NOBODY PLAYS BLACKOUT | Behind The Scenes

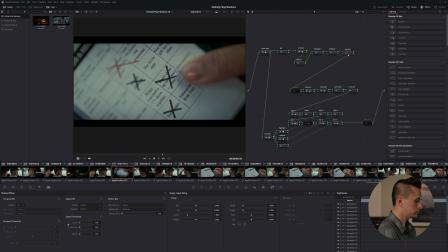(53:30)
So I use a combination of the, do we not actually use the tilt shift on this one? That's crazy. So we use tilt shift. Now I mistakenly put it all the way down here, which is kind of a disaster. So don't do that. But yeah, so anyway, that sort of like texture adjustment,
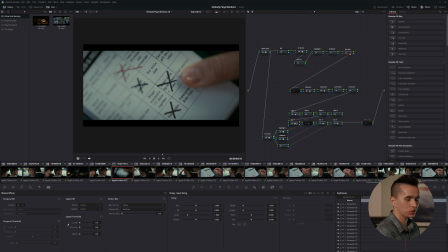(53:49)
we have a spot in the node tree that I failed to use, but disregarding that, let's move on. We have a pre-flare. So pre-flare is going to be a node in which we apply an offset to the image. So this is going to be useful when we have some kind of like flare that's in the frame that we want to remove.
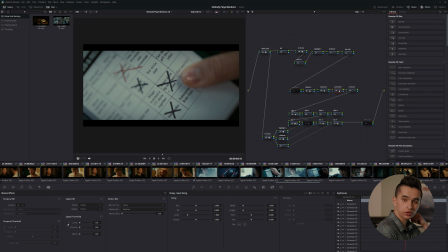(54:07)
And then post-flare is going to be better for like a creative flare adjustment, because the pre-flare is going to be the same regardless of what your balance and exposure adjustments are. Whereas a post-flare is something where like it's going to set like a new black point that will just be consistent after an exposure adjustment.
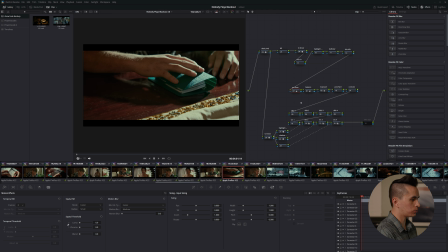(54:23)
So here's a shot with the pre-flare where basically without it, The black point was a little too milky, so I brought the black point down so that it would be a better match for the other shots around it. So pre-flare is just going to be offset. Balance and exposure are both just going to be gain, being sure to set lume mix equal to 0.
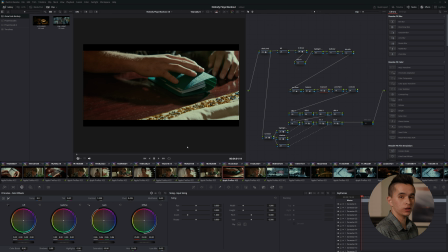(54:40)
Of course, in the project settings, you can set it so that the luminance mixer always defaults to 0 in any new node.
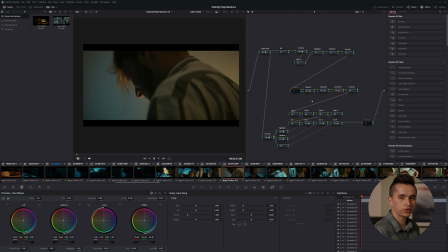(54:48)
Next up, we have post-flare. Post-flare is better for the creative black point decisions. For example, if you wanted to raise the black point of an entire scene and didn't want it to be on the group level because maybe a couple shots don't need it, then I would put that in the post-flare instead. And post-flare is just going to be offset again.
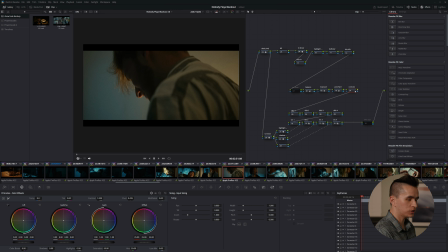(55:06)
Next up, we have contrast. This was intended to be a gamma/gain adjustment. I ultimately didn't use it because I feel that contrast is generally best left to the look level. And hopefully my consistency of lighting on set will allow me to not have to match contrast from shot to shot.
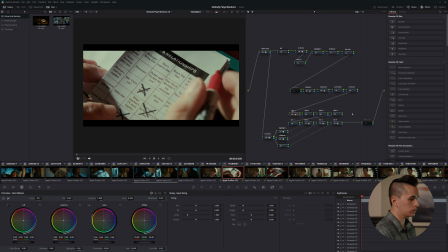(55:22)
Next up, I have 4 dodge and burn nodes, the idea being that these are places where I can put a power window and then gain it up or down. So being that I used gain in all of these, they will be commutative. And they also serve as like maybe spare nodes in which I could drop in other adjustments.
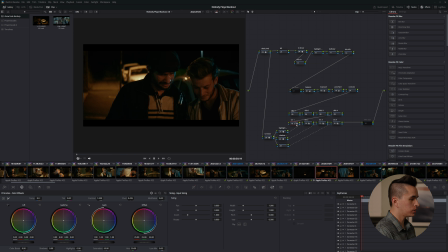(55:39)
Next up, we have our secondaries. So some of these secondaries that I used were like hue versus hue curves. Without this, the scene was like, it's like a little bit garish, with some of the yellows kind of being a more of a pea color than something that's appealing.
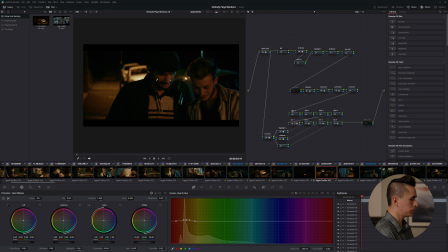(55:53)
So I went ahead and used the hue versus hue curve to bring it closer to something that's a little more orange and warm.
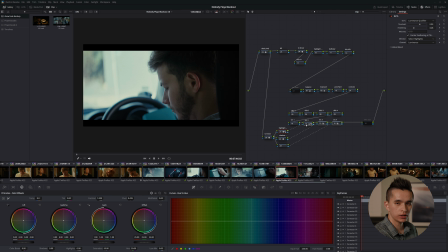(55:59)
So the next few nodes are secondaries that are based off of qualifiers. So I grab my qualifiers over here from a state towards the beginning of the entire pipeline. That way, my qualifiers aren't going to be affected when I do a balance or an exposure adjustment.
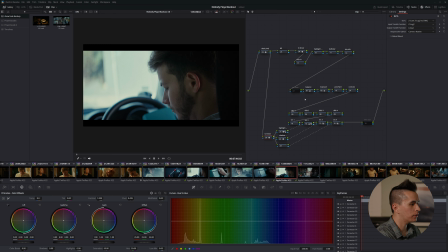(56:15)
The mask will stay kind of fixed. People seem to think that this is a desirable quality to have. In retrospect, I maybe should have attached this like, maybe more like towards right after the tilt shift, because if I use the tilt shift, then obviously my masks won't really line up with the new like blurred image as much anymore.
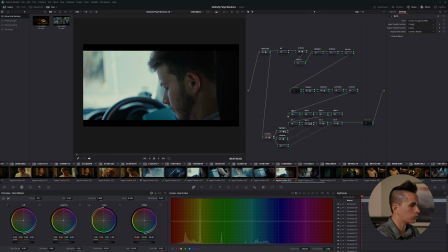(56:33)
So, maybe for future thought, right? Anyway, the idea here is that I have a DCTL that creates a luminance qualifier.
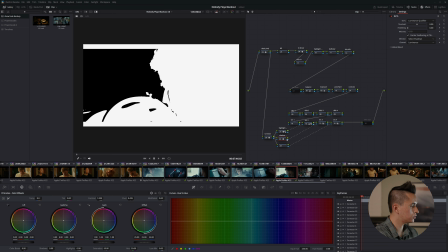(56:43)
So you can see here, here's like a shadow qualifier and here's a highlight qualifier.
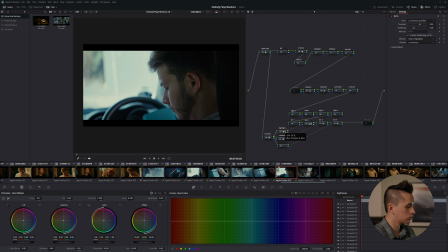(56:49)
And after qualifying the highlights, for example, in this shot, I would qualify the highlights and I would blur them a bunch. So then that kind of grabs this entire region of the frame. And then I can just gain that down. And that gives us a little bit more detail out of this window, which makes it a little bit less overpowering.
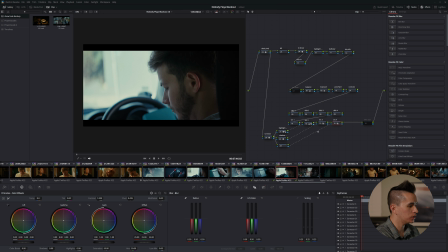(57:06)
I had a similar thing for shadows, and if I needed another qualifier, I had that available too. As well as like a miscellaneous out, just in case there's anything that I needed to do at the very end of the pipeline. This would also turn into like some kind of compound node. Next up, let's examine the look stage of the pipeline.
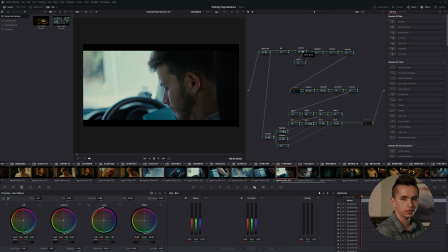(57:22)
So keep in mind, at this point in the pipeline, we are still in linear in the camera primaries that we received from the Zcam. So the first thing we're going to do is we have a vignette that's going to be applied to all the shots in the pipeline. We then go to log, but we're not really like going to these primaries.
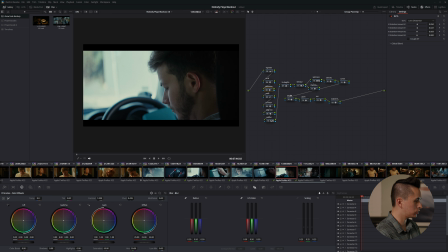(57:40)
The whole point of this log encoding is just so that we can do a spatial resize operation. So I'm doing a lens distortion here, and I'm doing like a scale up here. So the combination of the two results in the middle of the frame being enlarged slightly. These Laowa nanomorph zoom lenses that I showed you earlier,
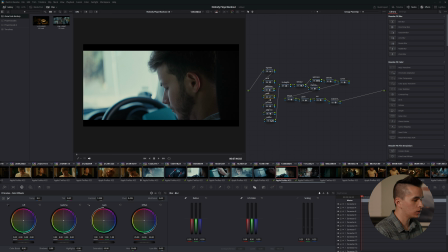(57:57)
they have some pincushion distortion, and I generally don't like that. So we're going to preemptively fight it with some barrel distortion being added to the middle of the frame. Next, we undo this adjustment to a DaVinci intermediate so that we can continue in our linear state.
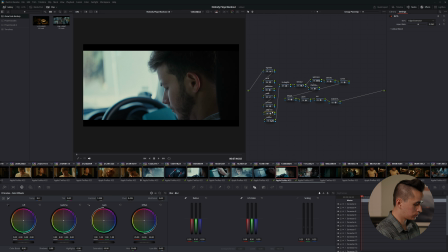(58:13)
I do an edge extension. This is not something that's necessarily visible, but you can see that when I turn it on,
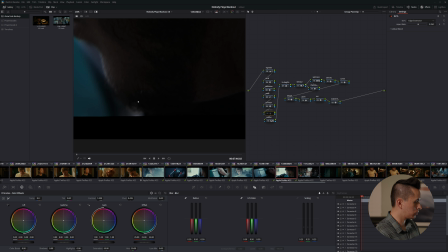(58:20)
it extends the edges of the frame that are going to be visible all the way to the very ends.
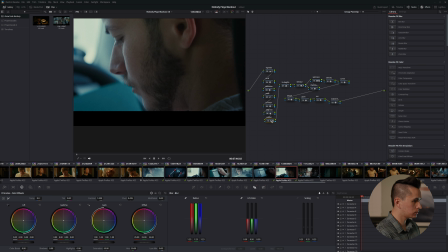(58:27)
The idea here is that later when I do other adjustments,
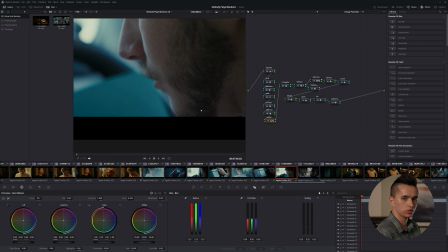(58:33)
they're not going to be like blurring the black bars and having those erode into the frame, or sharpening black bars or anything like that.
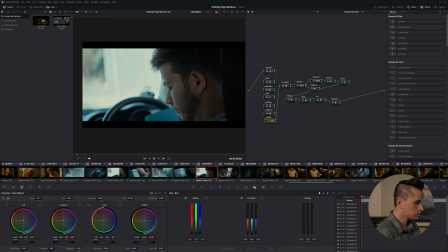(58:39)
So here we have a very subtle scatter adjustment.
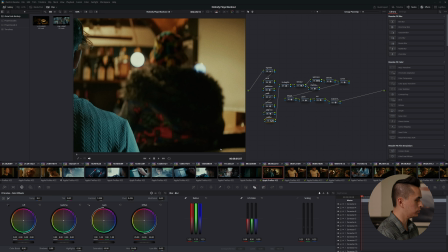(58:44)
So, I don't have the scatter plugin, but I do have a blur, and I also have low key output gain. So here we have 1% key output gain, and we just have like a blur to like, 1.23.
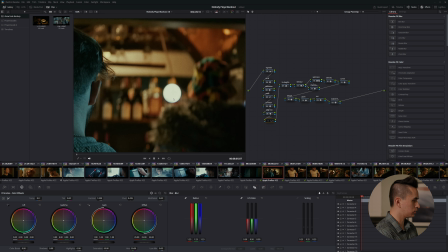(58:57)
So, in this shot, it's doing just a little bit.
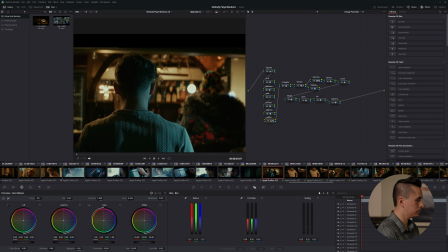(59:03)
It's really easy to go too far with these kinds of like diffusion filter sort of looks.
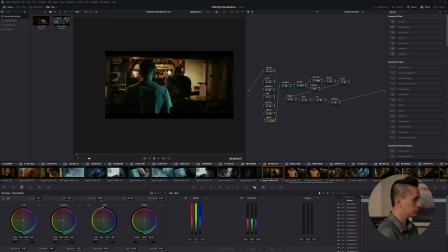(59:08)
So I recommend not doing that. Next up, we're just going to change the primaries.
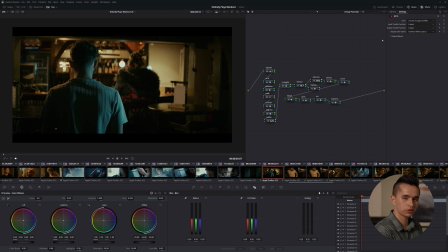(59:12)
So we're changing from the camera native primaries to DaVinci wide gamut, because some of my downstream tools are expecting DaVinci wide gamut primaries.
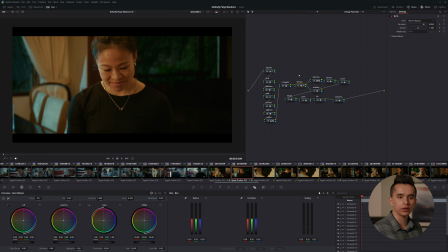(59:19)
So as you remember, when we were shooting the video, most of the scenes at night were lit with a blue light that represented the moonlight and also some warm lights. So sometimes this blue light was honestly just like too much, right? And then like if I take a scene that is lit warmly and I like cool it off so that the skin isn't looking too crazy,
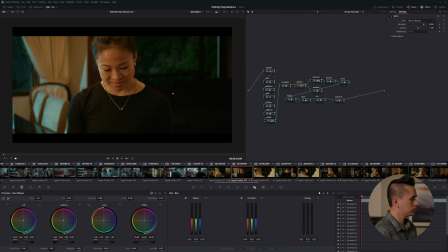(59:39)
then that can be problematic too, because then I've taken this blue light and we've cooled it off even more. So now it's even like more blue, right? So what I've done here is I've added a hue qualifier for like this kind of cyan bluish color, and I've applied my bleach bypass DCTL, which expects a linear state image.
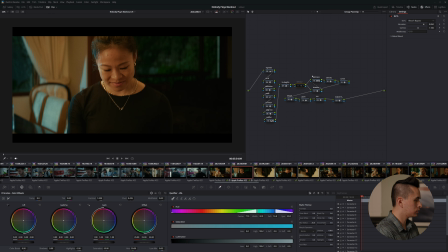(59:58)
It tends to desaturate colors a little bit. So here you can see before the blue's like a little strong here.
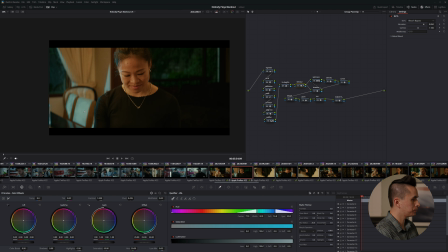(60:06)
Then after, we dial it down a little bit. Next up, we've got a split tone adjustment. So this is in Rapid Grade. This is a plugin that I've been working on for a lot of this year with Kazi. And frankly, that's why it took me so long to work on this short film. It basically ate up like 6 or 7 months of my time.
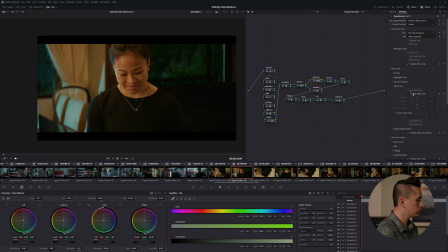(60:25)
So within here, right now, I'm going to be using the split tone tool just to kind of push some more blue in, ironically. And here I've qualified it to exclude the shadows so that we don't contaminate them too much. Next up, we have a density adjustment.
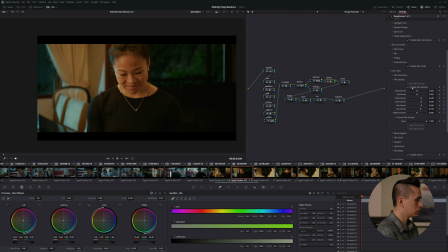(60:41)
So in this one, you can see that I've made like generally the blues and the yellows and whatnot just a little bit denser, a little bit darker, so that they're a touch more appealing. And then finally, we have the curves.
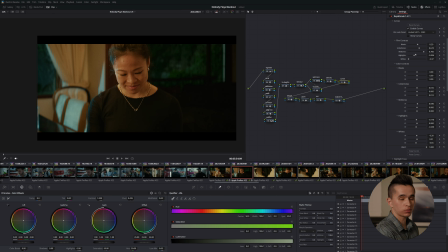(60:56)
So here we're using the 5207 plus 2383 curves, and I've made some slight modifications to them, but originally the curves were based on the film data sheet.
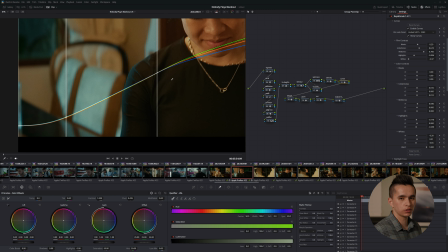(61:04)
So here you can get an idea for what kind of curves adjustment we're doing. And to be clear, you could apply this curves adjustment in like Resolve.
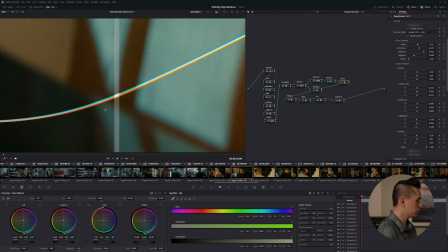(61:11)
Like you could draw these out yourself, but you can see that generally we keep it, there's the slightest amount of blue in the shadows over here,
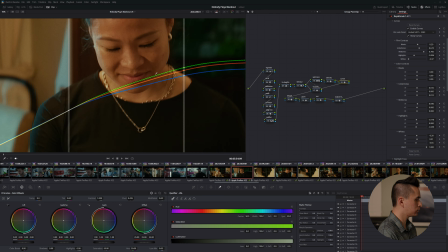(61:19)
and then there's a more dramatic amount of warmth in the highlights and kind of an early roll off to the highlights as well. So I found personally that I don't think that your 1D curves should apply much blue in the shadows at all. In fact, if you just applied 0, you'd probably be better off than a lot of approaches. And that's really the main thing that I'm applying in this instance.
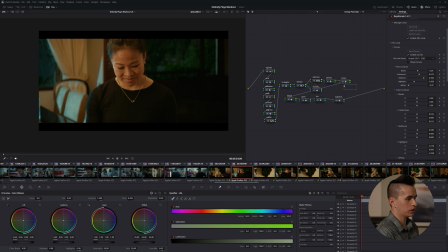(61:39)
In principle, you could like kind of combine all of these into like one instance of Rapid Grade. You don't have to like break them out like I just did, but there's nothing wrong with doing it the way that I did either.